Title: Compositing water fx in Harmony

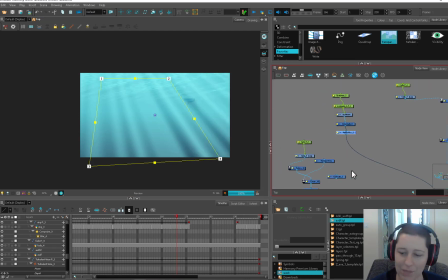(20:39)
That'd be cool, but we can just stack them. We have various things we can do here. Okay, the next thing, I don't want my guys to be as blurry down here.
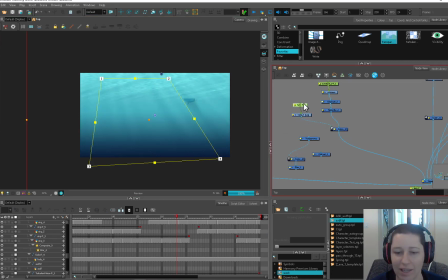(20:49)
So I just put a little fade on there. And again, this is something that you can just eyeball. Do you want your highlights to come down that far? Do you want them to come down that far? We can figure out if we want this to affect, how we want this to affect our boat.
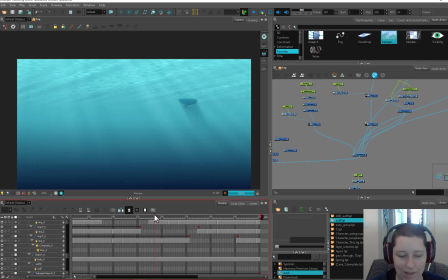(21:01)
And maybe we want to bring our boat shadow in front of that, just so it's still a little bit punchy there.
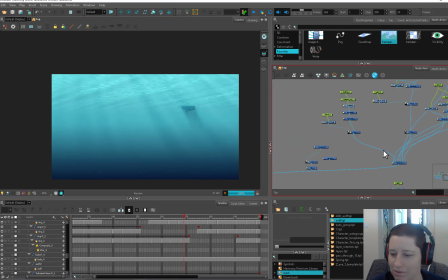(21:08)
So that's it behind. I like it. I think it's more dramatic in front, so we're gonna leave that in front. Like we can see that this is feeling close to finished.
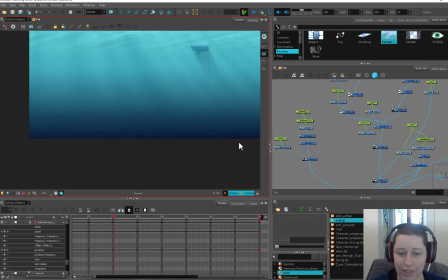(21:15)
And what I wanted to do is these little specks.
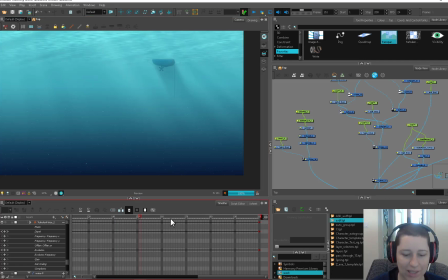(21:19)
Right now there's just a whole pile of little specks that are kind of slowly drifting downwards. What I want to do is when they're in the sunbeams, I want them to be more visible. And when they're out of the sunbeams, I want them to be a little bit more invisible so that they're reacting to the light.
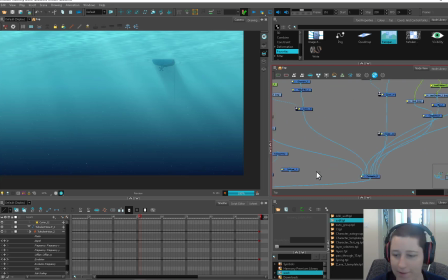(21:35)
Here's our dust up here. Let's bring him up to the front. And I'm going to use our sunbeam before it gets cut itself.
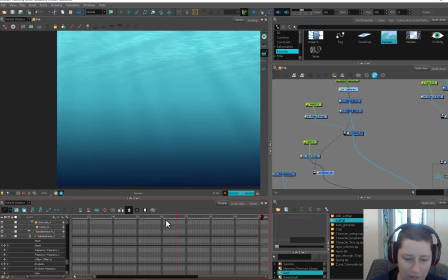(21:42)
I'm going to use that as a cutter. So now you're getting a little bit of subtle where the light is.
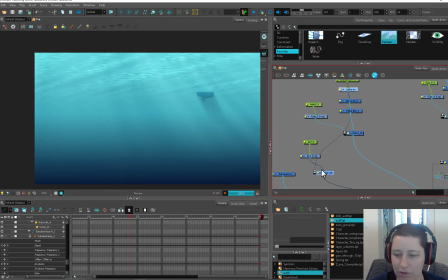(21:48)
You're getting more of these guys, but there's not a huge effect. So what I did is I grabbed a contrast node.
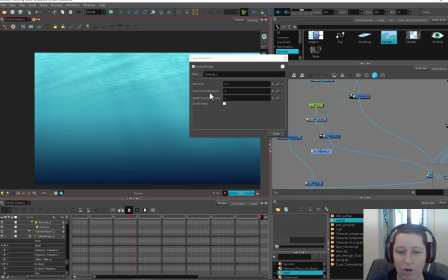(21:54)
You can turn up your black by your dark pixel adjust, or you can turn up your white.
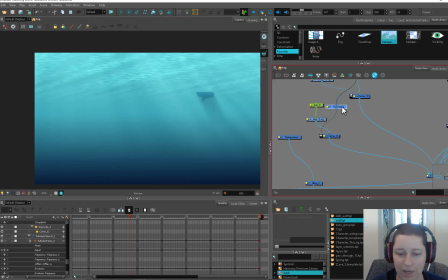(21:59)
So what I did is I just blasted out the darks so that my cutters would be more confident here.
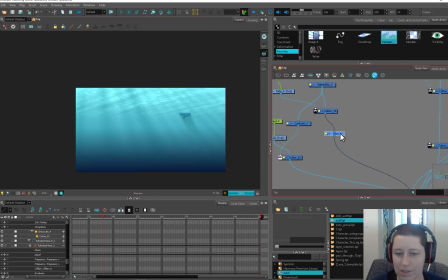(22:04)
And I threw a glow on our light beams. So here our light, it's feeling all right.
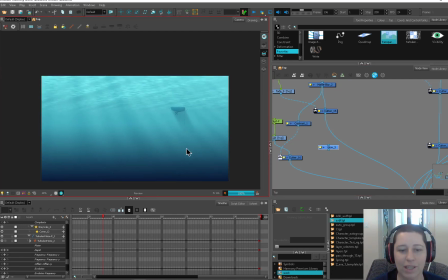(22:10)
Like this feels nice, but it feels like it's a cloudy day out there. So if we throw this back there, you're getting a lot more backlighting on your ripples by putting a glow here on those sunbeams.
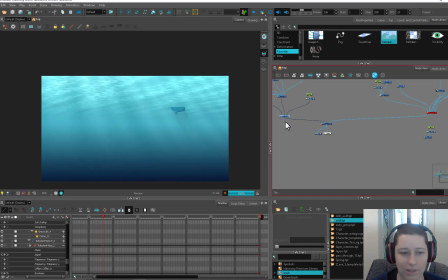(22:22)
And the last thing I wanted to do once I got here, let's look at this other one, is I wanted there to be kind of a sunlight area here. So if you remember when we first set up these little water bits,
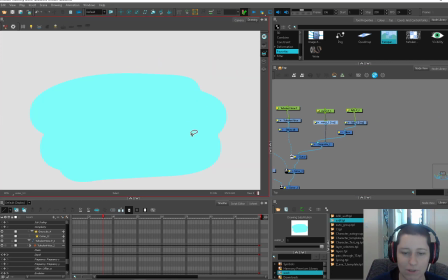(22:35)
we used this guy here as our watercolor, this really vibrant sort of green, and that's giving us this color.
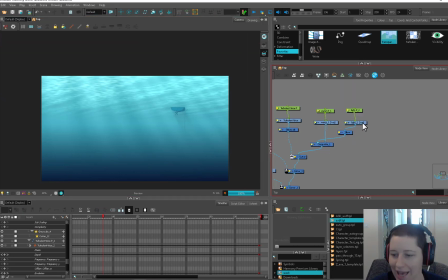(22:42)
So what I did was I added a light,
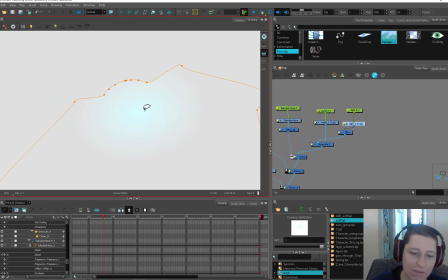(22:44)
but it's just a circular gradient or radial gradient that's very white in the center and goes out into a transparency.
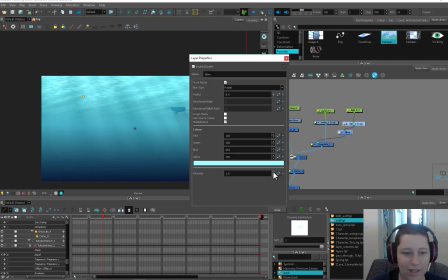(22:52)
And then I added a glow. So now I can turn up the intensity,
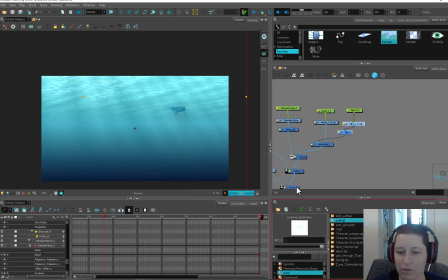(22:56)
turn down the intensity of that one area to give it a sort of a sunspot. So it's a subtle difference between that and that.
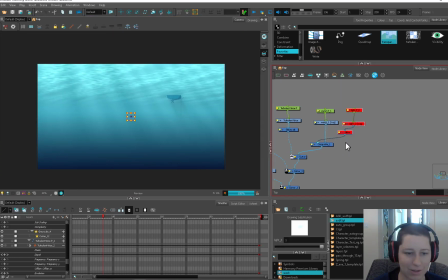(23:03)
But I mean, that's what compositing is all about, is getting those subtle differences, right? And there we go. If you follow along step by step, you should have this underwater scene. The downside is, of course, as you're creating this, you're kind of guessing, and then you have to render out a version in order to see how well it's doing.
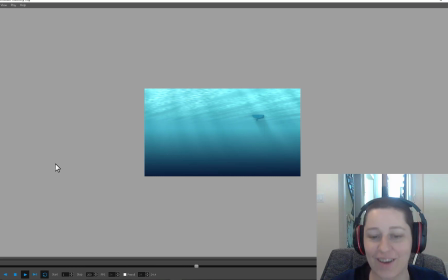(23:20)
All right, so that's it. Thanks for tagging along on what I guess was kind of a long journey. At the end of the day, when you're thinking about compositing, just remember that's a process. So start with one piece, figure out how that came about, then work on the next piece. And don't worry too much if your network gets a little bit messy. You're the last person in the pipeline. That's fine.
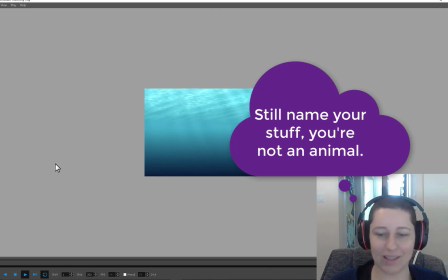(23:39)
So nobody's going to deal with it after you. So you get a little bit of a free pass on that one.
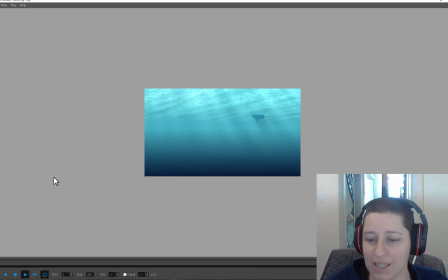(23:43)
I have done little bits and pieces of compositing in the past, but if you're interested in more stuff like this, by all means, let me know, or let me know if you want other tutorials on the techno-geekery of this. This should be good for any version back, even I think we were doing this in 12. You don't need new stuff.
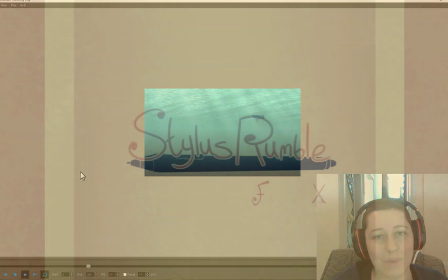(23:58)
And that's it. So like, share, subscribe, all those things internet people ask you to do, and I will see you in the next video.